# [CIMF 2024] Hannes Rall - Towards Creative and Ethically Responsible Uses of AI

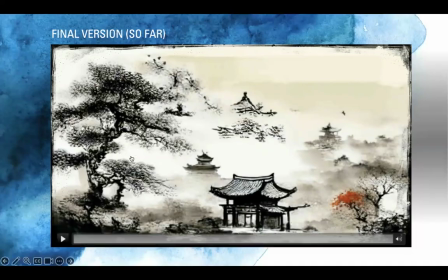So what you see now is still work in progress, but it's already a version which is much closer to what they want to go for as a final product. It is something where we're not sure if it really can qualify as an artistic project as its own, because like there's still some use of large-scale libraries here.
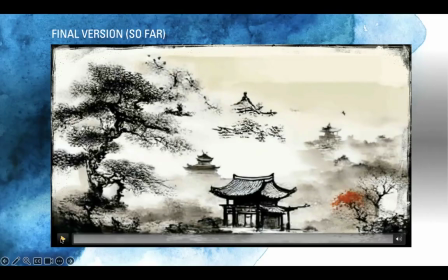So that is something we're just kind of like coming to terms with ourselves. But it certainly can be used as a technical demonstration within conferences how hybrid use of methods between AI and traditional digital imaging tools,
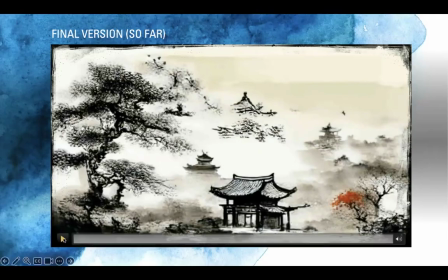inclusive of traditional animation, can lead to more artistically convincing results.
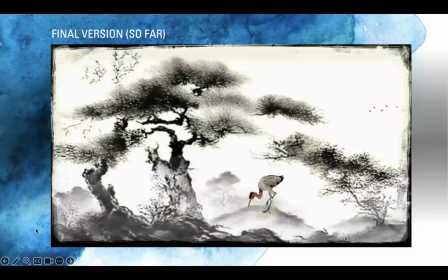So you can see here that actually there is way less hectic movement.
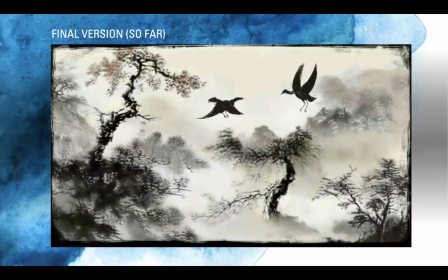The transitions are more smooth and gradual.
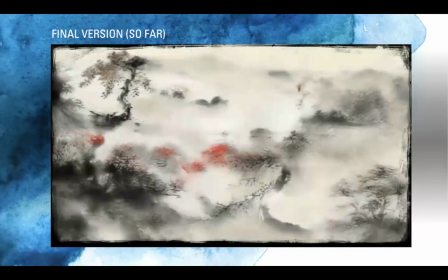These birds fighting are firmly in place, as I had described before.
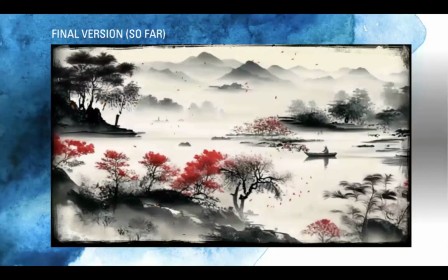This scene is now very serene. It is held for quite a while.
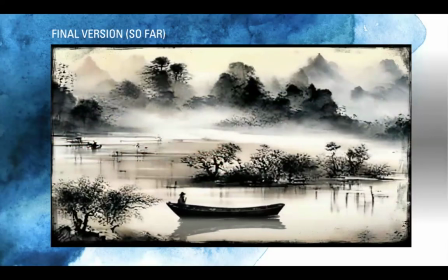We have had perfect control about the leaves by just keeping them firmly in touch.
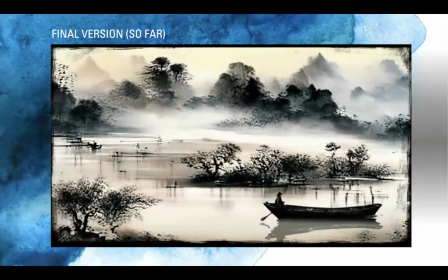This is the boat that is moving through the image from left to right.
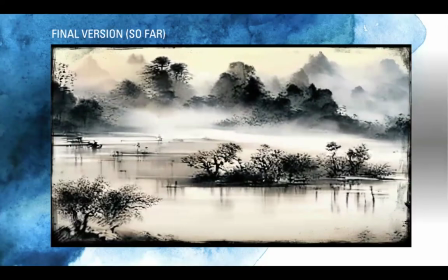And then we have a transition to
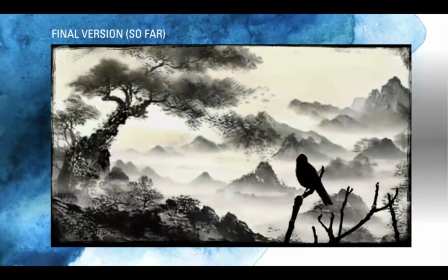a bird, which was also first used, kind of like created using photo reference,
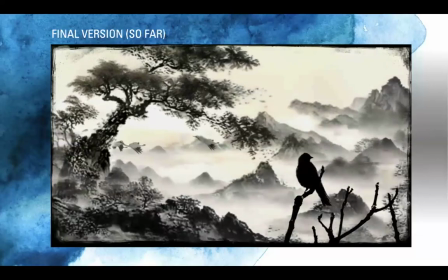but we finally found this bird had to be animated by hand to be more convincing.
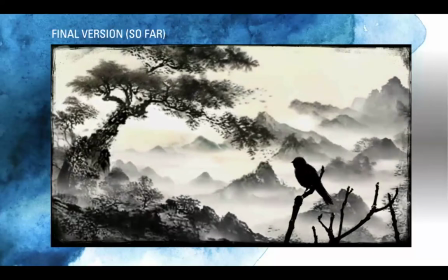So we did that, and it now looks more of a piece with the rest of the surroundings and the film as a whole.
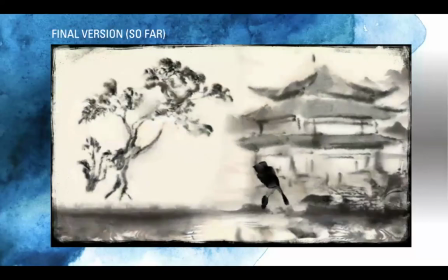And the final transition then goes on or it's actually not the final transition,
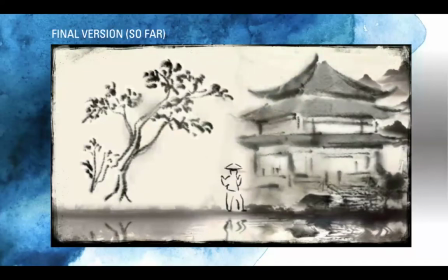but the next to final transition here, we see this guy in front of a temple, which is much more stylized in Chinese painting style. And finally, then there will be a transition moving ahead to this image of a woman
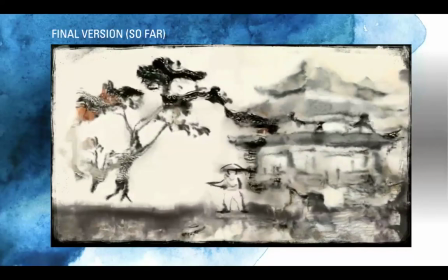walking down the steps of a Chinese temple or a Chinese village here.
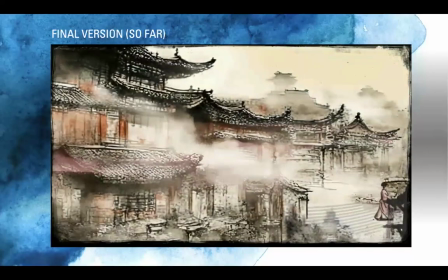You can see that here. And with all the removals we did it using digital imaging tools,
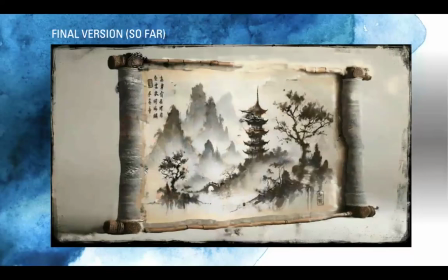and then it will finally transition into a final image, and that concludes the film.
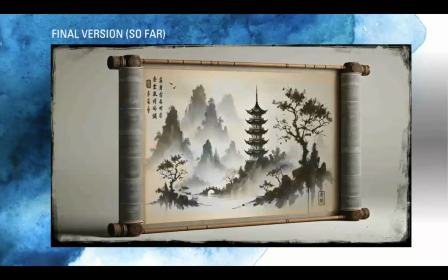So the film has changed from this hectic permanent movement into a more serene piece,
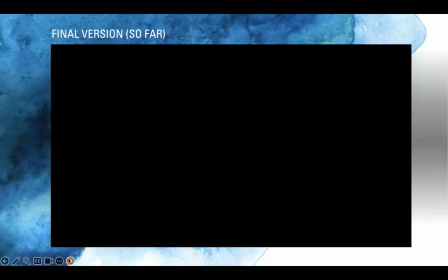which is more evenly paced and allows the visitor or the viewer to indulge into the scenery much more.
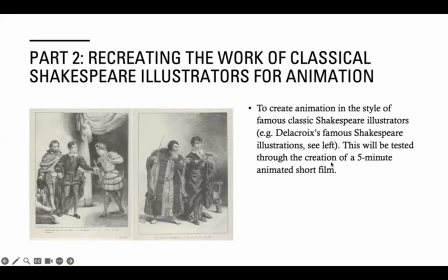So now let's go on to part two, which is about recreating the work of classical Shakespeare illustrators for animation. So the idea here was to really create animations that are done in the style of famous classic Shakespeare illustrators.
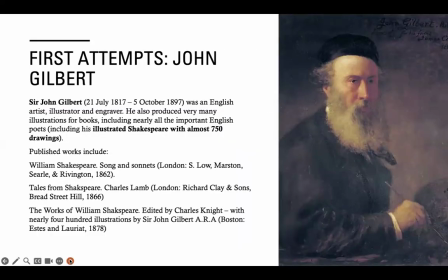And what is really the main idea here is to draw from work which is actually in the public domain. So we're not infringing on any existing copyright. And the first artist we are choosing here, and we are just in the first exploration stages of our research,
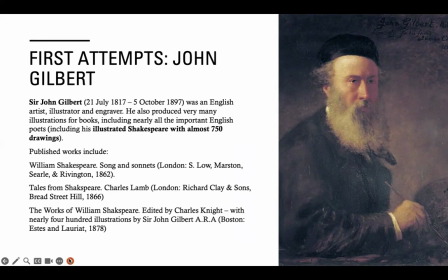is trying to animate some of the images by John Gilbert, who was a famous Shakespeare illustrator who created hundreds of Shakespeare illustrations in the 19th century.
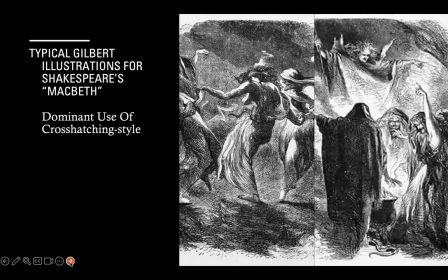And here you can see his typical style with some illustrations from Macbeth. So he's very dominantly using cross-hatching as a stylistic element.